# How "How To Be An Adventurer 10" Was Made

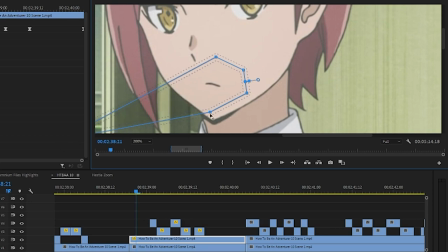What I did was basically go in, you do the mask, make the mask really, really big, and then as you go throughout the line.
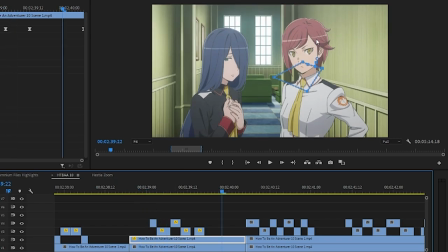Just make sure that you're frame by frame lining it up. You have a wide variety of reference points to use for this shot because you're using a bigger mask. And then when you're done, you go back in, you just shorten the mask.
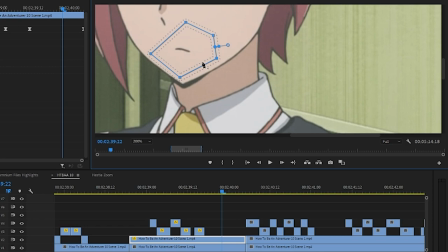And now since the mask is only covering the mouth, any slight discrepancies aren't really shown.
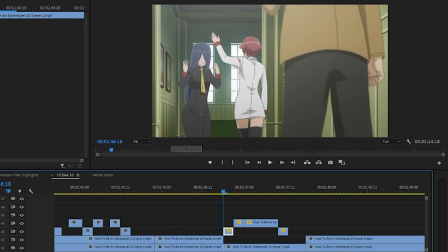For Cassandra's line here, I actually used a mouth from her previous shot.
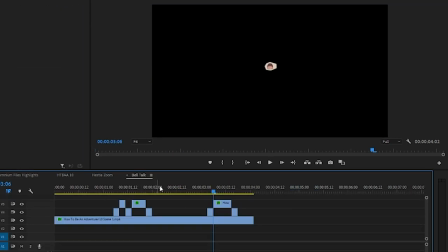And then for Belle talking here, I did the same thing as before, where I lip flapped it on its own and then did the zoom effect after.
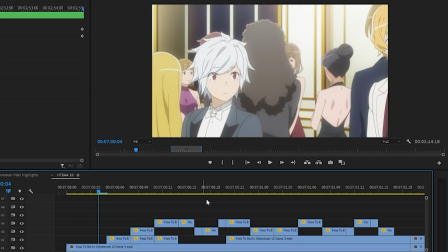Immediately, this first shot of Hermes talking is just kind of all over the place with Edding,
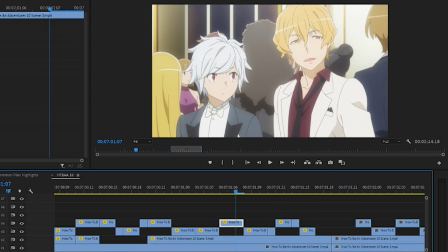because he comes in from the side while talking, and he wasn't talking, so I had to actually grab that mouth from something else.
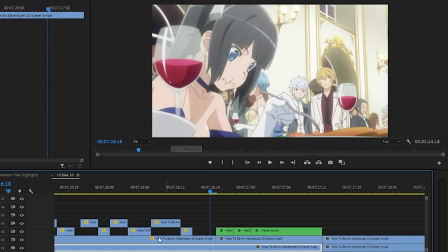For this shot of Hestia eating, the original shot was just a simple...
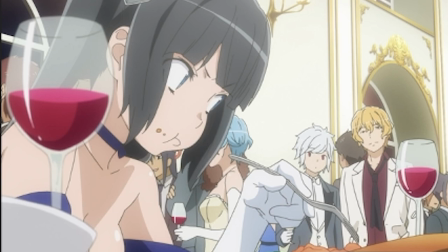However, I felt like the shape of her mouth didn't really match the sound she was making, so I went in and slightly altered it to make it look better.
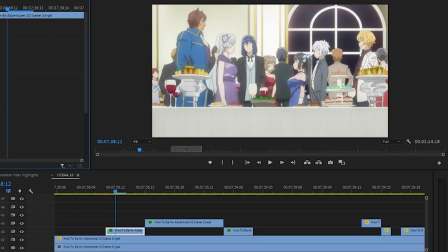These lip flaps are motion tracked, and then I actually used her mouth to make Hermes lip flaps, because Hermes was not talking. It is a common trend that people will talk when they're not talking, as I found later, as you will find soon.
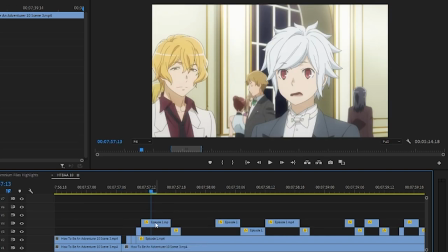This lip flap from Belle was transposed from here. However, to go from this tiny mouth to this bigger mouth, I ended up using a few in-between mouths to make it grow, as well as when it goes back down.
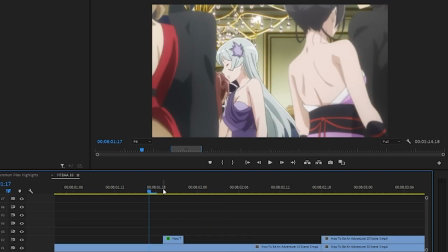Not that anyone would have noticed,
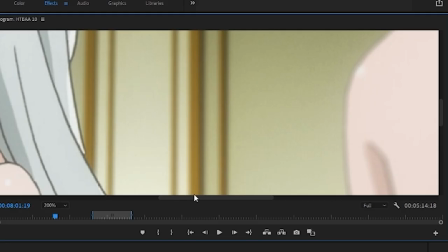but I added one shot where her mouth is open just before she starts talking because it looked a little unnatural to me otherwise.
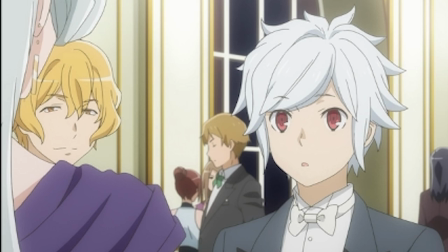But again...
And to you.
Doubt anyone would see that or have noticed if I hadn't pointed it out.
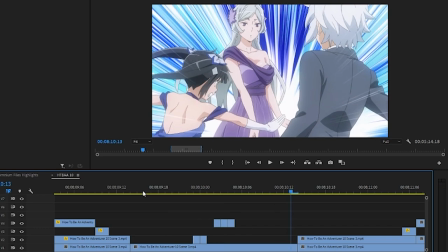Like now?
Oh, that was fun to lip flap. Actually, it really wasn't that hard. If you look at the timeline, I only used five frames.
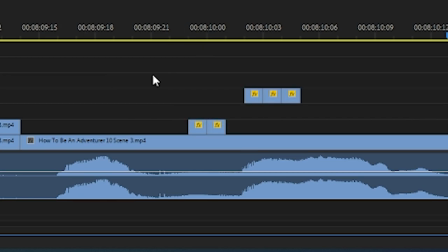Rather, I only had to alter five frames. The rest was just kind of already okay.
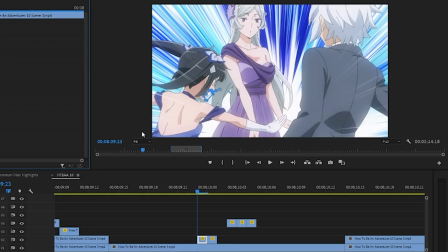And that basically amounted to masking the appropriate mouth and then lining it up.
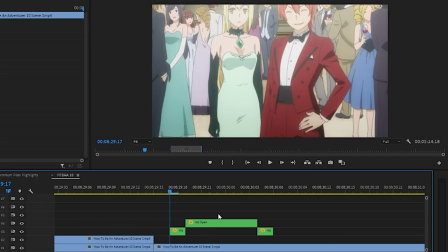I'm going to put this out in the open. There's a lot of points where eyes just does not talk and I need her to talk.
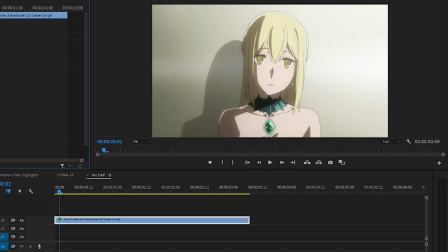So you're going to see a lot of this shot being used because it is one of the few places where I was able to find her talking.
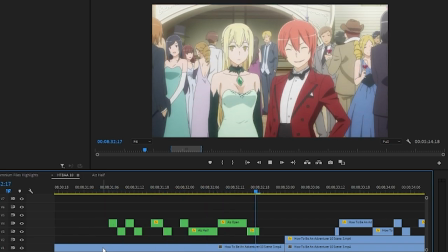For this first line of hers, I had to manually track her lip flaps. For this shot, again, it's the same lip flap.
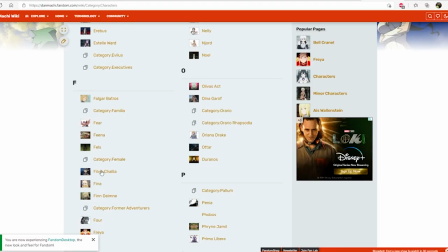What is her name? Fenrir? No. Fenrir? No.
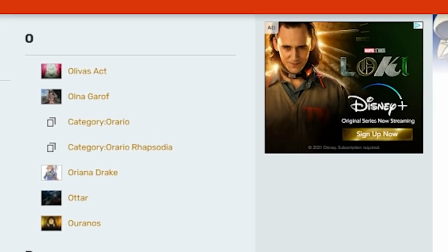Her name can't be Fenrir. Fenrir is not on here. Oh, I spelled eyes wrong.
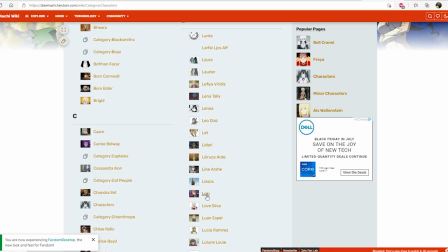Loki. You are Loki.
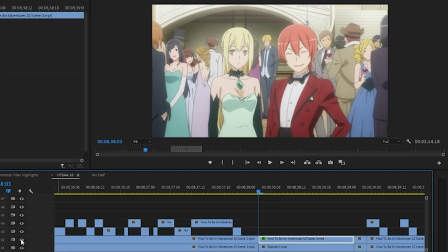For this shot of Loki, originally she had her mouth smiling, and I went in and changed it to a frown because the previous line had her say something rather rude.
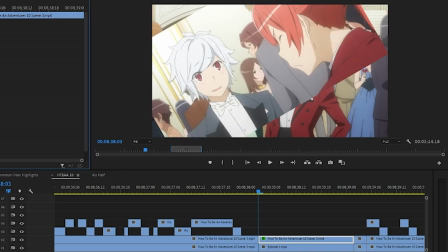This shot of her frowning is actually from this previous shot. Nothing overly complicated going on with the lip flaps here.
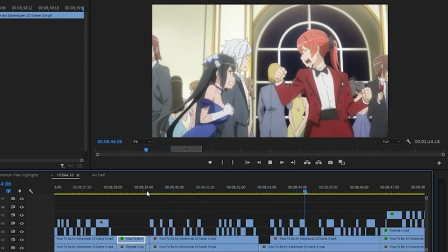I just want to point out that I opted to only use the head-bopping motion when they were yelling for this part.
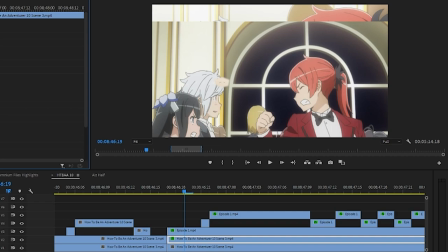Otherwise it looks a little odd. In this shot of Loki, I masked her mouth, clenching. And also for Belle, it's a custom mouth from another shot.
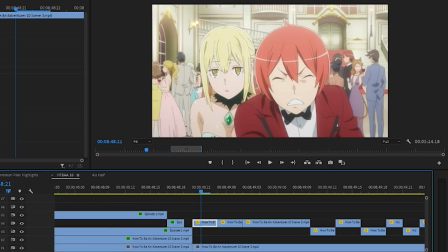Because otherwise he has this dorky smile on his face. And would you believe, still the same shot!
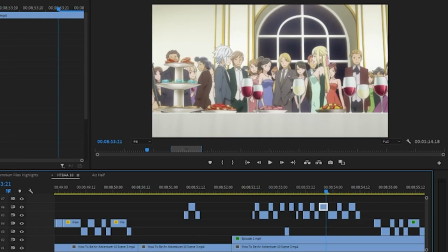For this exchange between Belle and eyes, I used Belle's lip flaps from this shot for actually both of them.
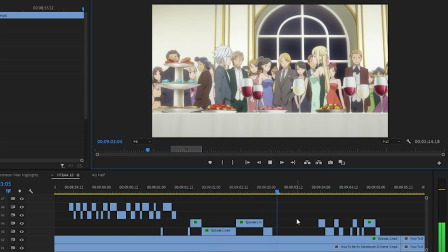And then at the end for Belle...
Eyes, uh, not in front of people.
I shrank his mouth to match his mumbling.
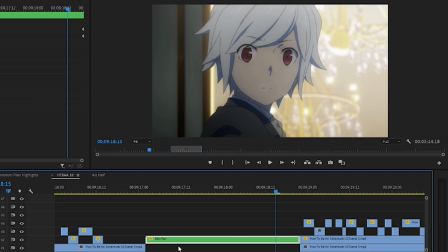I had to track the lip flaps for this shot. Did one of my favorite tricks again where I zoomed after the fact. and these are actually from a completely different shot.
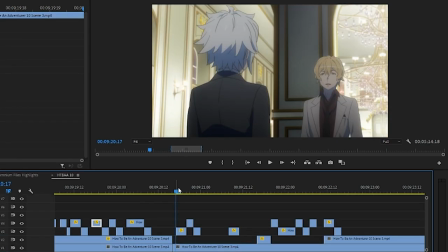They had to undergo some brightness effects. And now we come to my least favorite sequence of lip flaps.
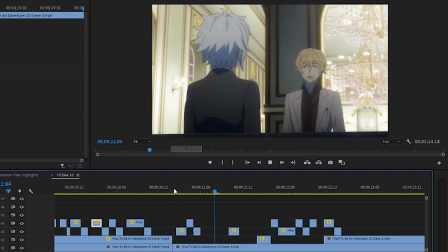Hermes is quite a pain. So he is getting closer as the shot is moving away and also moving to the side.
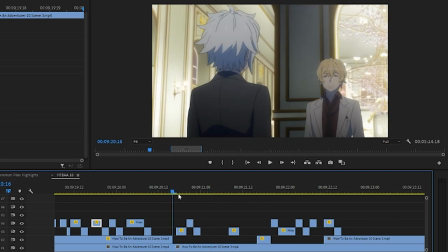Very big pain because not only did I have to find the right lip flaps to use, I also had to make them bigger as the shot went on. and of course I had to track them so that they lined up properly.
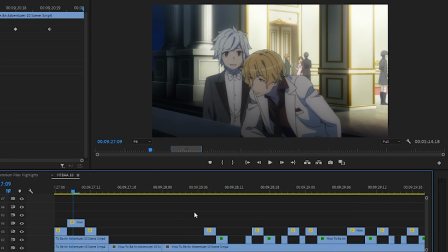And here we go again! He's talking while walking, and also moving down. And then I transposed his lip flaps for this part.
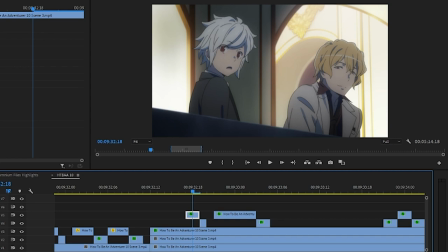For this shot of Bell talking, I used lip flaps from this shot, including the closed mouth, because his original closed mouth was... well, not closed at all.
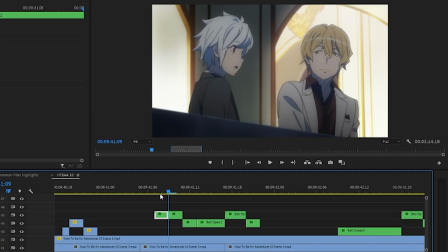And it just does not look natural when you go from an O mouth to a wide mouth. For this shot of Bell when he talks while he turns, I used these lip flaps again.
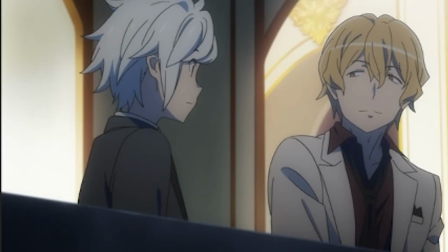And then at the end of this line, I went from his regular closed mouth to an mmm sounding mouth because that was the sound he was making.
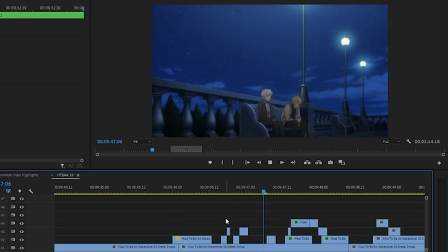For this sequence of Hermes and Belle talking, they're panning down and I had to track that,
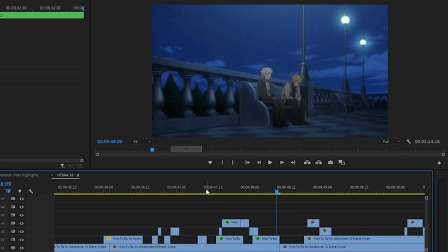but it honestly wasn't that bad because they're so far away you can barely notice how well they're lined up or not.
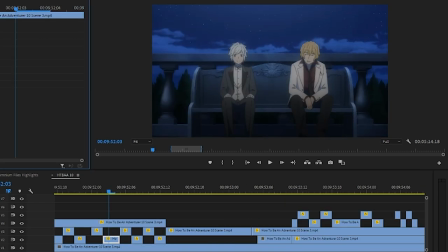These lip flaps are Hermes were transplanted, and I cropped Belle so that I could move him independently.
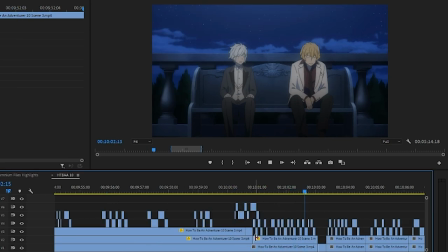To be honest, this exchange between Belle and Hermes on the bench here is kind of my favorite scene.
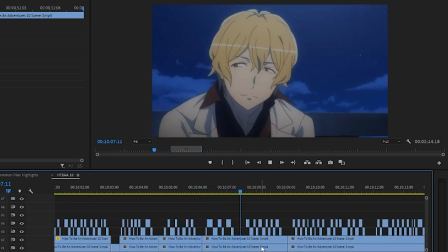It was also the easiest to lip flap. There was nothing really complicated going on.
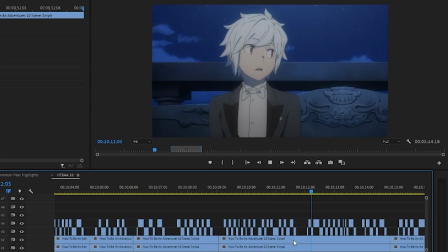I just used the actual Shad's lip flaps. It's the easiest thing I could have possibly edited.
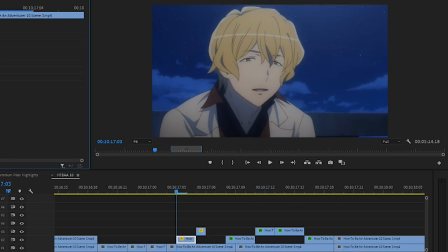That's not why it's my favorite. I just legitimately like the way it was written. These lip flaps for Hermie were transplanted slightly, as were these, and these for Belle,
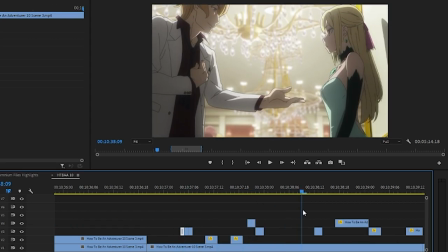these for Hermes, and of course these as we pan down while he talks, and god damn, I hate it when they pan.
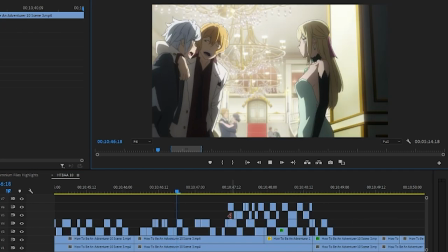Yeah, these are very, very slightly transplanted. From this part here, you can see this was a bitch to edit, but it's totally worth it.
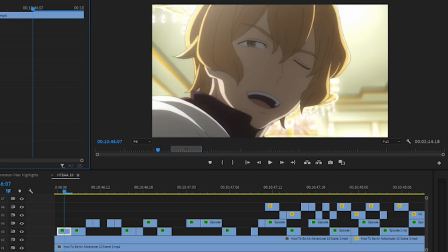Their chemistry is amazing. Most of Hermine's lip flaps are actually from this shot here, and Belle's are actually from this shot, but had to be slightly moved.
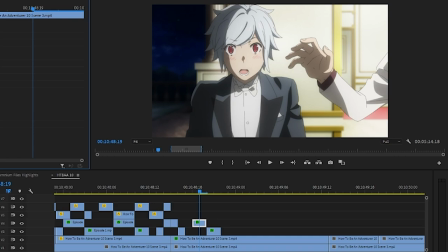Then at the end, Belle's lip flaps were from actually a different shot.
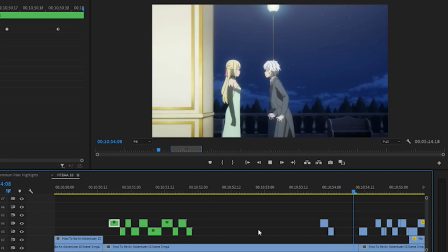All right, cool, we have panning away and moving to the side, and thank god that that couple just kind of came on screen, because that would have been a nightmare to edit otherwise.
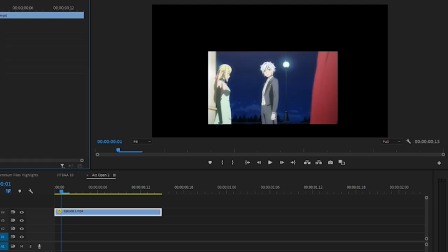But yeah, these mouth frames are from Belle, actually. Um, because again, Eyes does not talk that much.
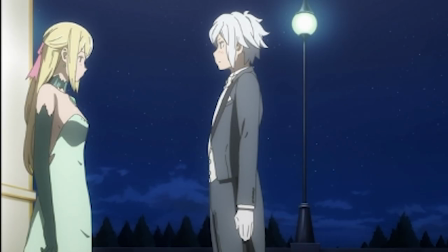Eyes' lip flaps here had to be slightly moved. Now you might not notice this at first glance, but when Belle does his little sniff here.
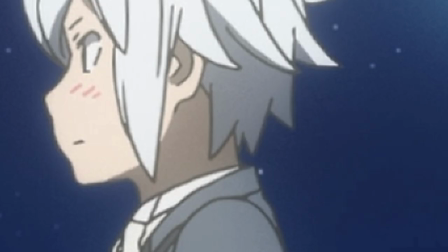I actually have it transitioning from this short mouth to this longer mouth.
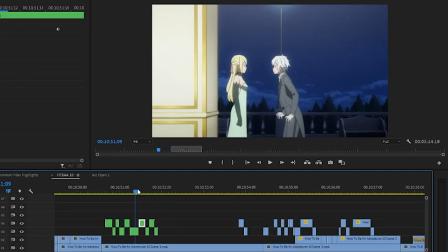These lip flaps are from later in the shot. Same ones that I could use for eyes talking here. I had to slightly move his mouth for this.
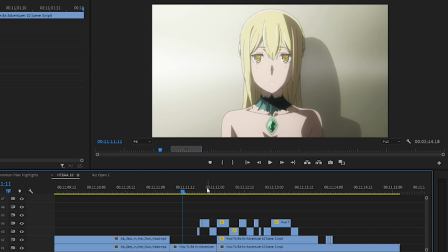And then at the end of scene three we have that shot that I just loved to use because eyes normally does not talk. Which means of course that there was nothing to do for this shot at all except for the slight turn.
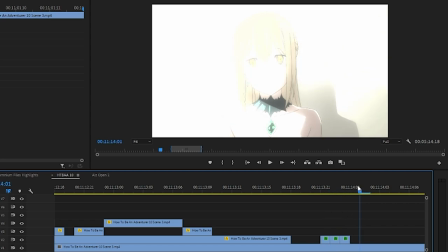Oh I also had to add a lighting effect on her mouth here because she was for some reason talking while it was glowing.
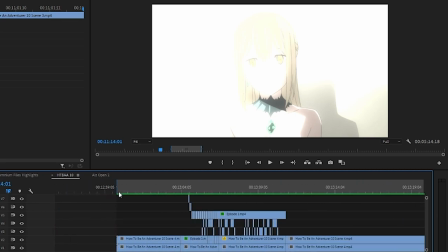Okay with scene three out of the way we get to scene four which is the worst scene.
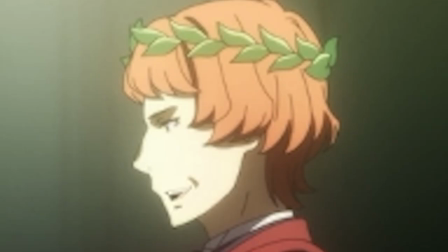Let's get going. Ladies and gentlemen the name of the game is Horrible Faces. Horrible Faces that don't lip flap well Apollo.
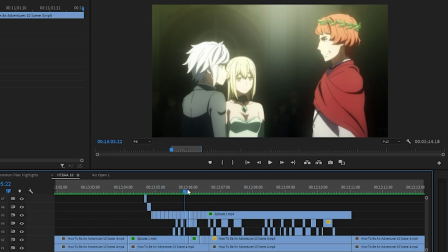In the official version this actually had a face edit so all my work here was just kind of pointless.
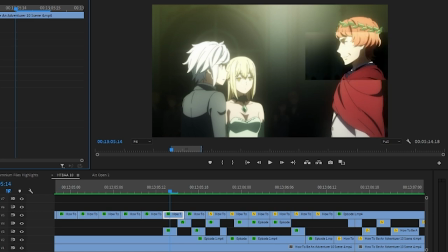Sucks because the mouth I used was actually from a completely different shot here. Bell talking here is from this shot with a brightness effect.
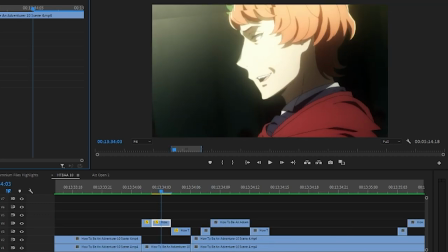This shot required a slight transplant. This shot required a transplant.
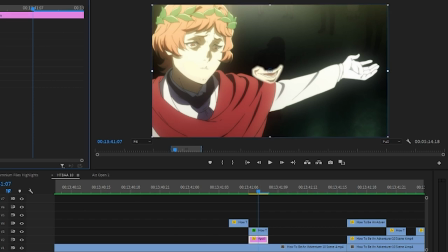This shot was so hard to transplant that I actually had to add a custom color mat to cover the rest of his face.
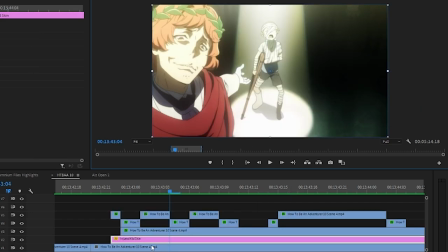For this shot of the injured kid, that is the name I decided to give him. As you can see here, injured kid skin. I don't care about his name. I don't think he comes up that much. I actually had to color in his face a little bit so that I could do his lip flaps because otherwise
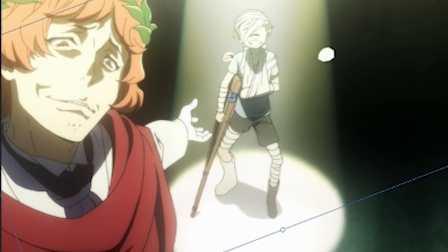you end up with this open mouth behind everything that is just too big.
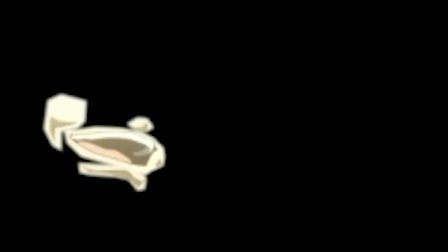For this shot of Apollo talking, I actually, as you can see, did a few things because I couldn't just get a mouth from a different shot.
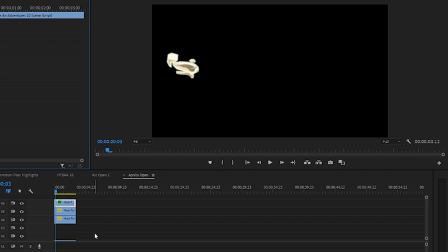I had to recreate all the interesting features of his wonderfully fucking stupid face.
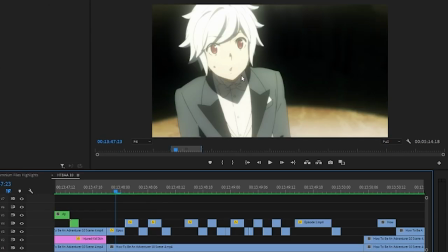I have no idea how good this ended up looking, but I ended up using this weird mouth for whenever Bell made a wha sound.
What the fuck is wrong with your face?
And then for the rest of his lip flaps, they're actually from this shot over here.
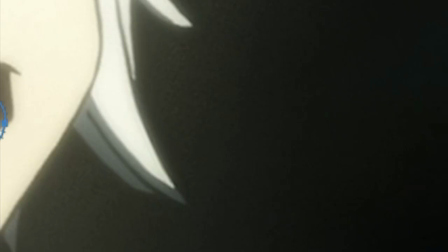Actually, they're not just from that shot. I actually had to do a bit of fancy work where I didn't cut the whole mouth.
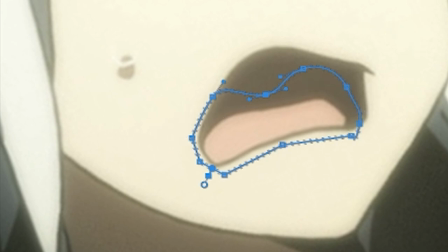I cut out a shape of the mouth because I needed it to look right.
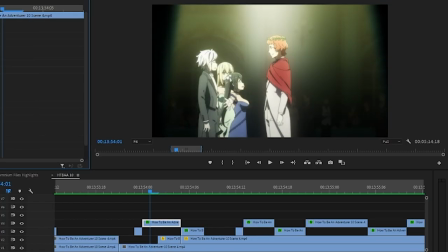These lip flaps are Hestia, are slightly transposed. For the shot of Hestia talking, I actually flipped her mouth because I wanted her to frown.
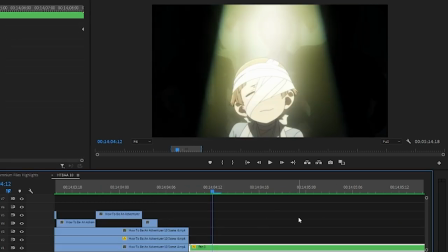Actually, I used to say mouth for Belle. Now we get to this shot of the injured kid talking again.
Everything hurts!
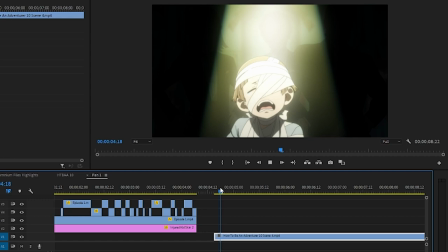Oh, believe me, I know your pain. So initially, all I had was this shot of him shaking with his mouth open. No lip flaps whatsoever. And his mouth is absurdly huge, covering most of the available space on his face. So what would a professional editor do in this situation?